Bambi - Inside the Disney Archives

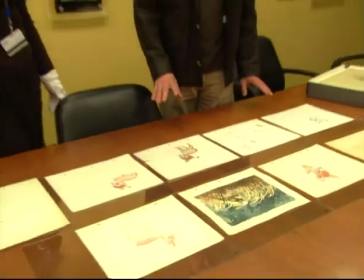4:11 So here we are, having several versions of the character of Bambi and his mother.
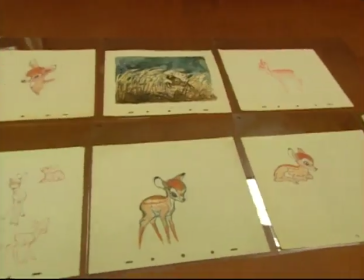4:17 And you can see what the animators and the character designers go through, striving to achieve a final style.
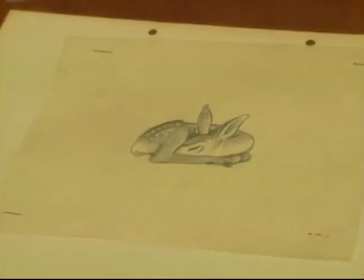4:23 And they usually start out with realism. When you look at this drawing over here, that looks like a rendering of a real deer.
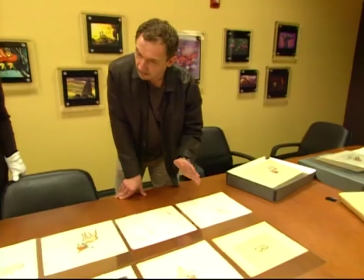4:30 There's no caricature there. And the other one that looks real, I think, is this one.
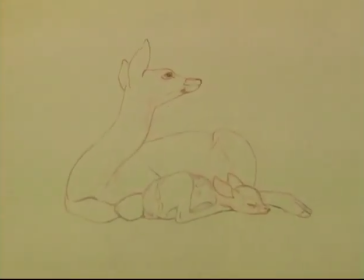4:34 Even though it's a line drawing, it kind of has sort of the realism of a real deer. and the same one over here.
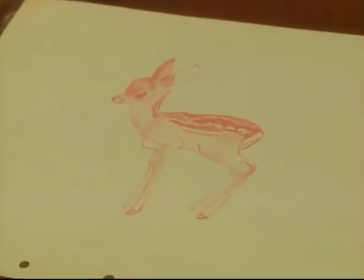4:39 We're trying to find the pattern for Bambi's spots, and something like this would be way too complicated.
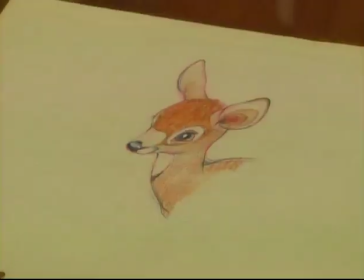4:45 This one even still has too much detail. It's a little simpler than some of these, but all these different color separations would also be very difficult to animate.
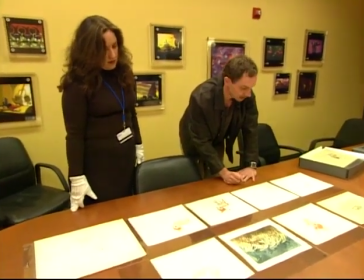4:53 And they're still not humanized yet. They don't have the human emotions. But these Mark Davis sketches then gave sort of the human element to it. By putting human expressions onto the animal face, You can see that these eyes had gotten larger than real deer eyes.
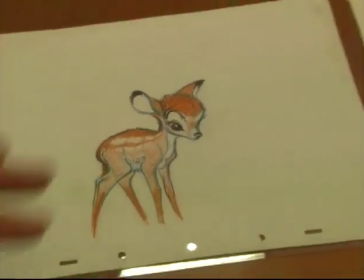5:10 And the forehead is very big, the eyelashes. Those are all elements that you find in children. And then the stuff comes to life, and then you can say, well, these drawings could talk. So here we are looking at some background art, and this is Anne, who's going to show us some original background from the movie Bambi.
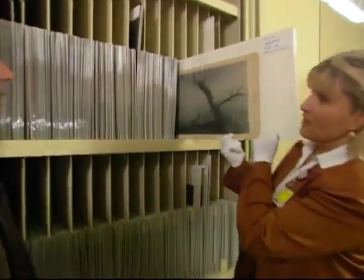5:26 Andreas, we've picked out a few backgrounds for you. Oh, my. Look at this one.
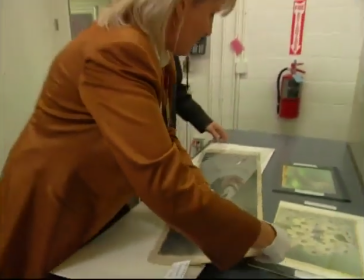5:31 What really amazes me about this one is how long it is. would have to be a camera move.
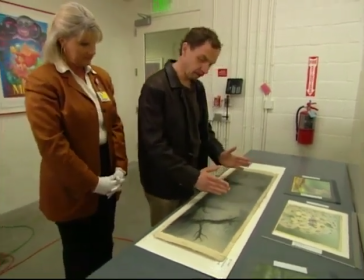5:36 So in other words, the camera, if it would start over here, would then move all the way across here, and you might have some birds or squirrels moving through.
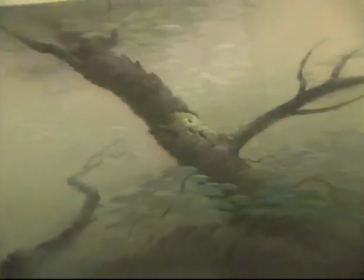5:43 The thing about Bambi is that the background art is very unique. There's so much left out.
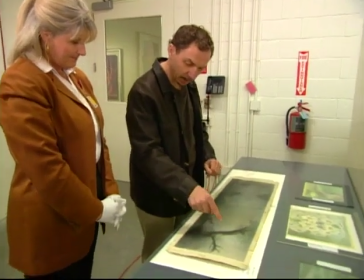5:47 It's very impressionistic. And then you have these wonderful accents right here where you have a spot of light, and you can see detailed bark.
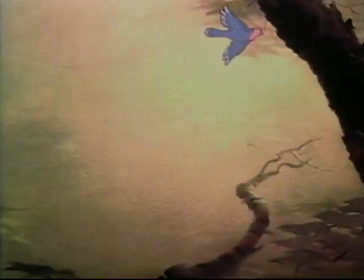5:55 And I would think that we would probably have a character ending up at this spot.
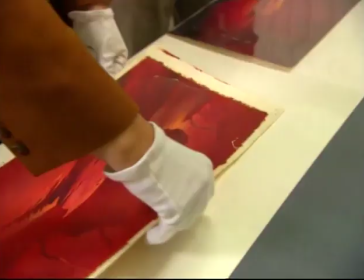6:01 So these two backgrounds here are from the fire sequence.
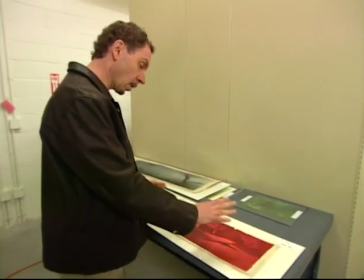6:05 You can see that this is all painted in red tones and it's kept, again, so simple.
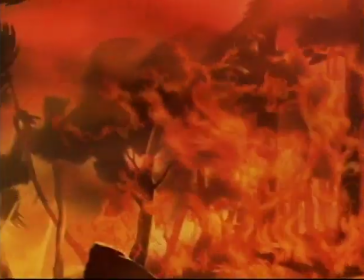6:11 So what you would have in the final film is the simplicity of this background and then the animation of the flames going across here, flickering away.
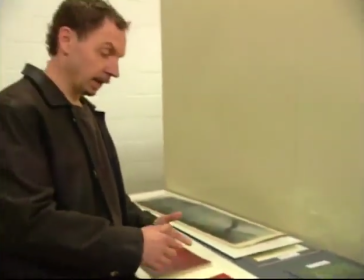6:19 It almost looks Chinese because the Tyrus Wong brought that influence to this movie. So Anne is going to show us some backgrounds that are actually painted on glass.
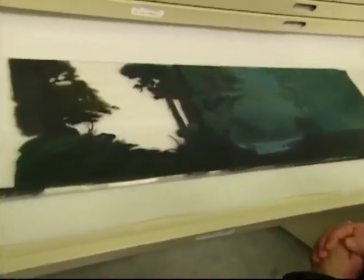6:29 Look at these beautiful pieces of art. And I believe, again, this is from the opening shot where we trucked through the forest and we passed by this little lake.
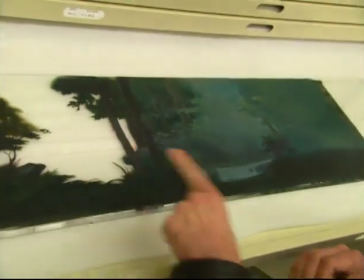6:38 And the reason why there are holes in here, and this is not painted, because this is part of a multi-plane set-up.
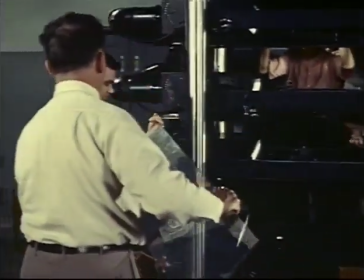6:44 In other words, there was another layer probably behind this that showed an even deeper, lower background.
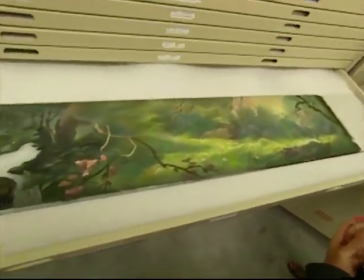6:52 Look at those colors. This must be springtime. I think this is the beginning of the spring sequence.
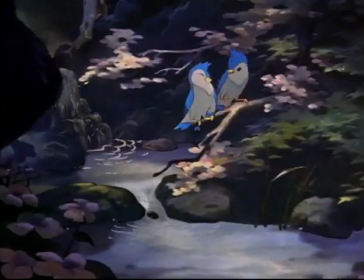6:58 And here again, that hole over here represents the water coming through because that would be on a different level.
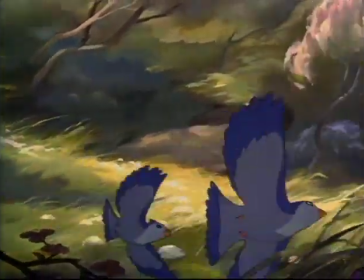7:04 Some birds would fly through, that's why this is so long, because it's a pan background. Look at these impressionistic trees, I mean, just blotches of paint. And yet it all works. And we have Fox over here, who said earlier on he found something very unique. Hello, Andreas, how are you? Good, how are you? All righty, this is actual Bambi animation that's out of picture. So it means that this scene is not in the movie. Correct. This was cut. Correct. All right, let's take a peek. Thank you.
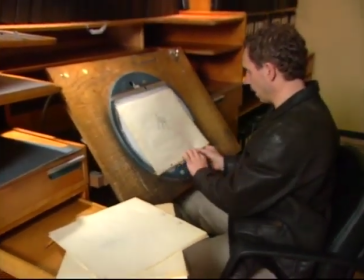7:33 And I'm going to put these drawings onto this old peg bar, and I can flip them back and forth, and we can see some movement.
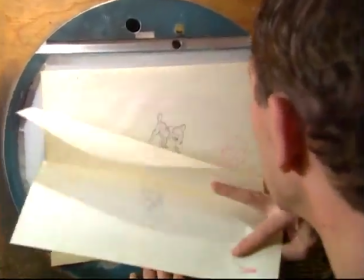7:41 As I'm flipping it and going back and forth, you can see that Bambi is sort of startled.
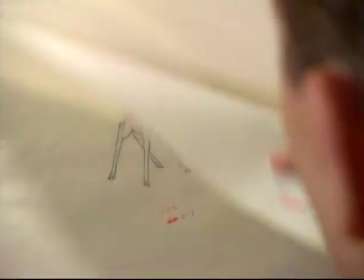7:46 He's looking at something here, and something startled him, and he moves backward. There are so many subtleties happening here.
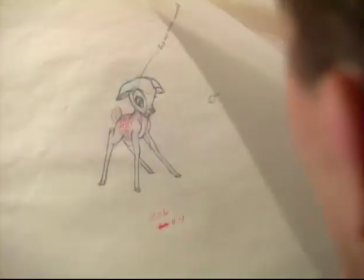7:54 You can see how as his head is going up, his ears are going down, and we call that counter movement.
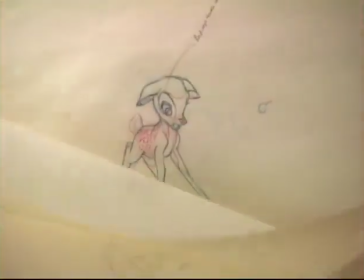8:01 For a scene such as this, you would really have to do 24 drawings for each second.
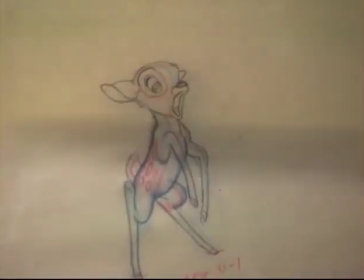8:07 And you can see how much detail is involved. Even the spots that are drawn on Bambi have this perspective change.
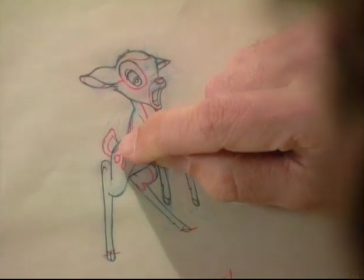8:14 You can see this right away as they're going back behind him and then surfacing again on his rear. there's so much attention to detail.